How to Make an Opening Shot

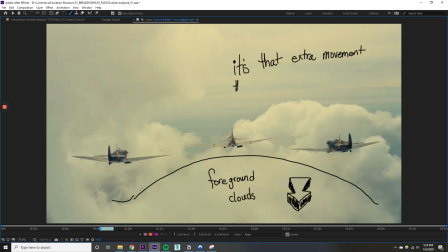Then for the foreground clouds, it's that extra bit of movement that, one, separates the foreground from the background, reveals the background in a more thematic way. And then third, for the foreground clouds moving past the camera, that extra bit of movement is a good in or out point for making a cut.
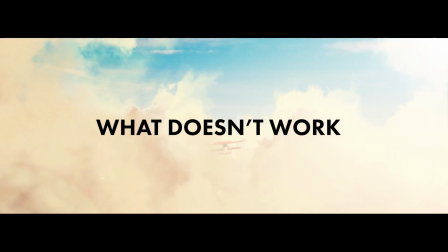So we've analyzed what doesn't work about the 2D clouds. It doesn't check the boxes for the criteria I'm judging. We analyzed what does work about the shot in Dunkirk. Now I can take what I learned and bridge the gap to finally go into 3ds Max and render out a new scene.
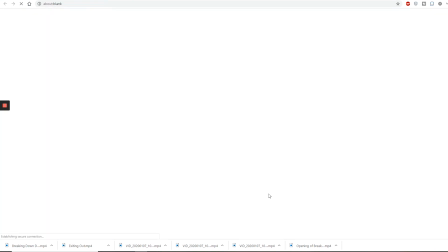I took an existing VDB file made by Disney under Creative Commons. Then using one cloud, I essentially populated a forest, making it my own scene.
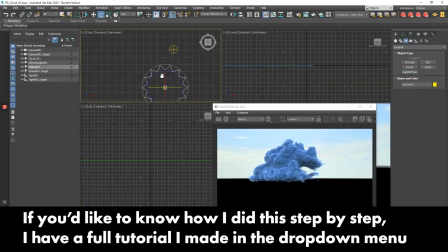If you'd like to know how I did this step by step, I have a full tutorial I made in the drop-down menu below. I animated the camera moving forward,
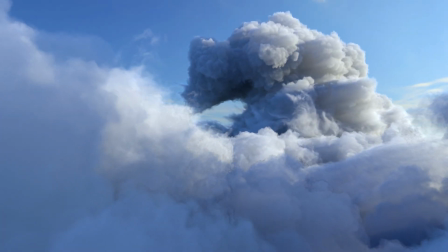rendered it out, and took the camera data from 3ds Max into After Effects.
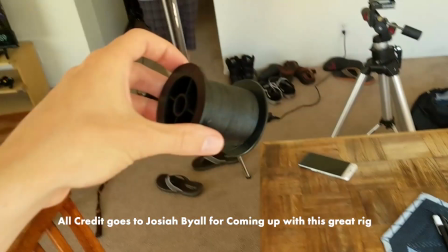What we did to capture the model airplane shots was we took fishing string, tied it to C-stands around the front, back, and wings of the plane. To give the look that the plane was flying through the scene, I substituted the plane's movement for my camera doing the inverse movement, walking my camera backwards instead.
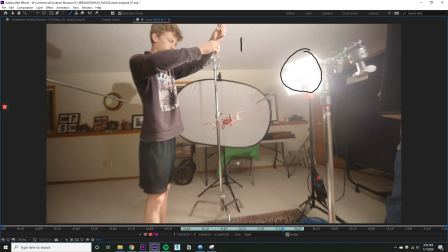As the camera pulled back, one person moved the wings of the plane via the fishing string, and we backlit the plane with an Aperture LS1S light panel.
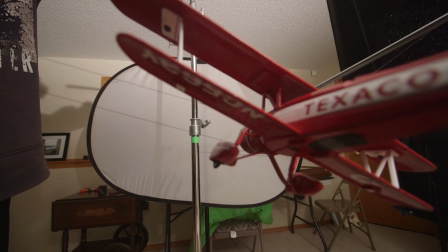As the wings turn, that gives that extra little bit of movement to make it look like the plane is really flying through the scene.
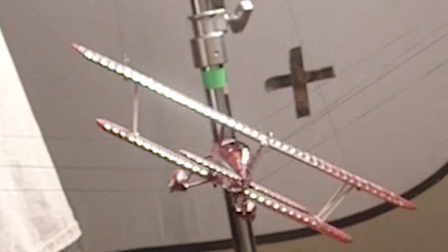And as the wings turn, the light reflects off of the wings, making the light interact with the environment better.
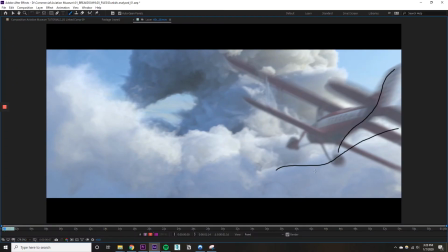This was the key element to making the shot work. Also, since the plane flies from in the shadow of the clouds out into the open, we had to have a flag blocking the light.
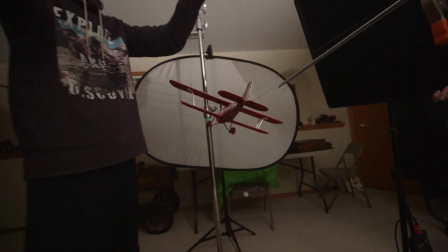All three of these elements had to be all in sync or else it wouldn't work at all.
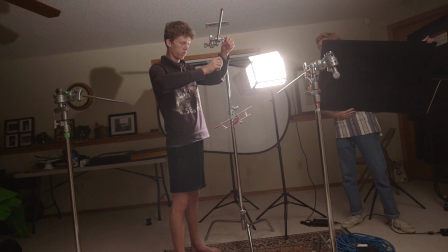This process of getting the right movement and the correct lighting took quite a few tries, to the point where I didn't think it'd actually work at all.
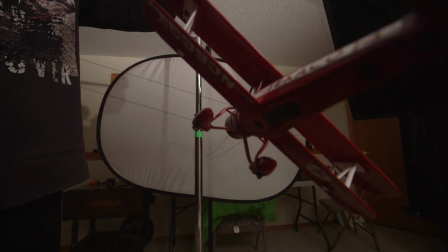Let's just go again real quick. Ready? And pull.
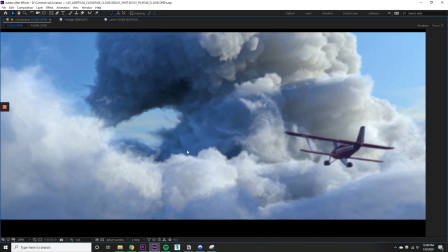But then, like all VFX, you're working on the shot, then you take a break for 20 minutes, come back, and it actually starts to come together. When you import the airplane shot into After Effects, you want to start with the lighting of the plane to match the background first via the color.
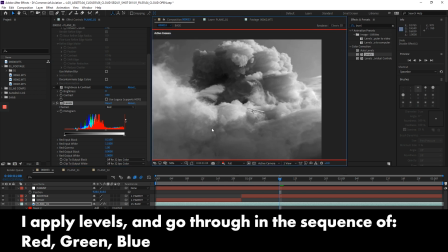That way you don't waste your time rotoscoping the plane or trying to get the perfect movement that'll integrate well into the scene.
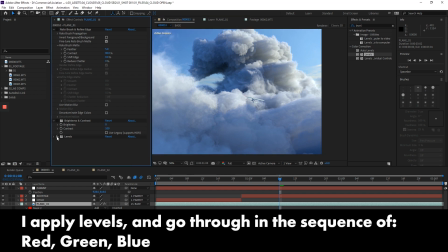I'd make a lot of little tweaks until I could match everything up. So once I had the color integrated with the clouds, I had to get the movement of everything correct.
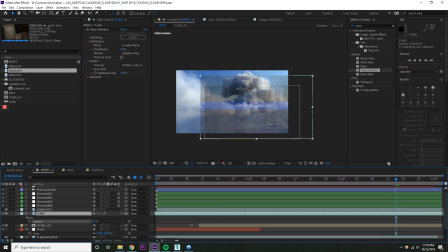Since I was the one walking the camera backwards, there was a lot of bumps in the footage and just little inconsistencies. So what I did was I warp stabilized it, then I pre-comped it, I time remapped it and made it a lot quicker and pre-comped it again.
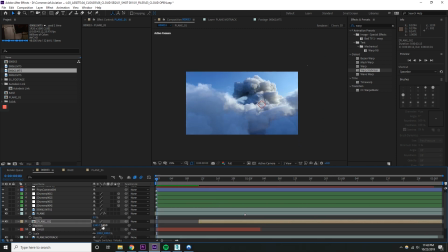Then finally I took the airplane shot, I motion tracked it, and I applied the motion track of the airplane onto the clouds.
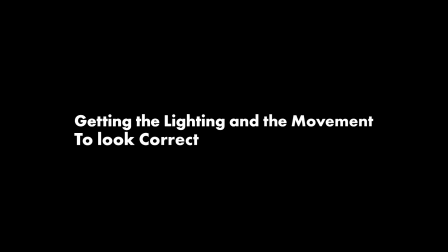Getting the lighting and the movement to look correct was the key element to making the whole shot come together.
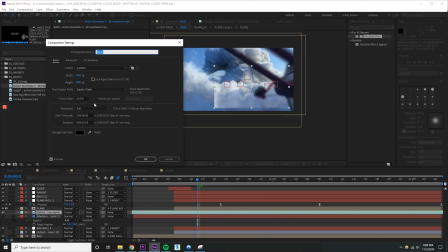After all of that integrated well, I added a solid layer with a low 10 to 15% opacity that wisps past the camera as the plane flies by,
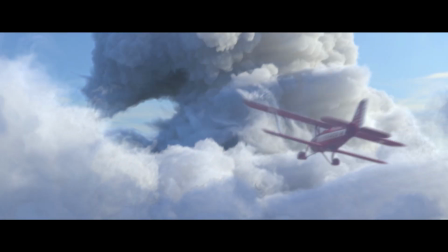simulating the plane kicking up clouds into the camera, helping to interact with the shot just a little bit more.
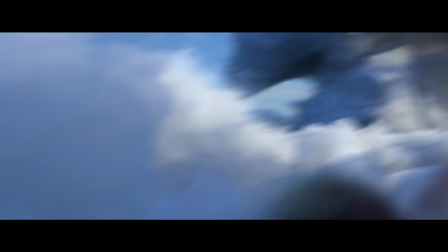It's that last 5% that you have to try and add everything that I think helps make it work. And after all that was said and done, the shot was finished.
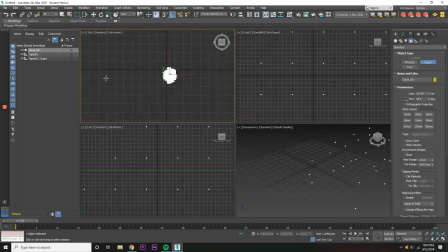If you'd like to see a full step-by-step breakdown of how the clouds were made, I made a tutorial in the drop-down menu below. I hope you enjoyed it. Thanks for watching. Make sure to subscribe. I am planning on making a whole lot more videos in the future.
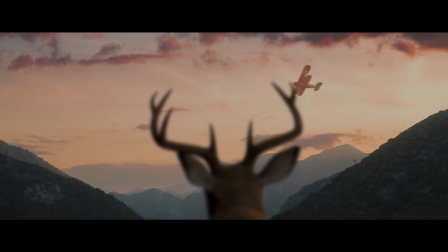So if you enjoyed this, there's more to come.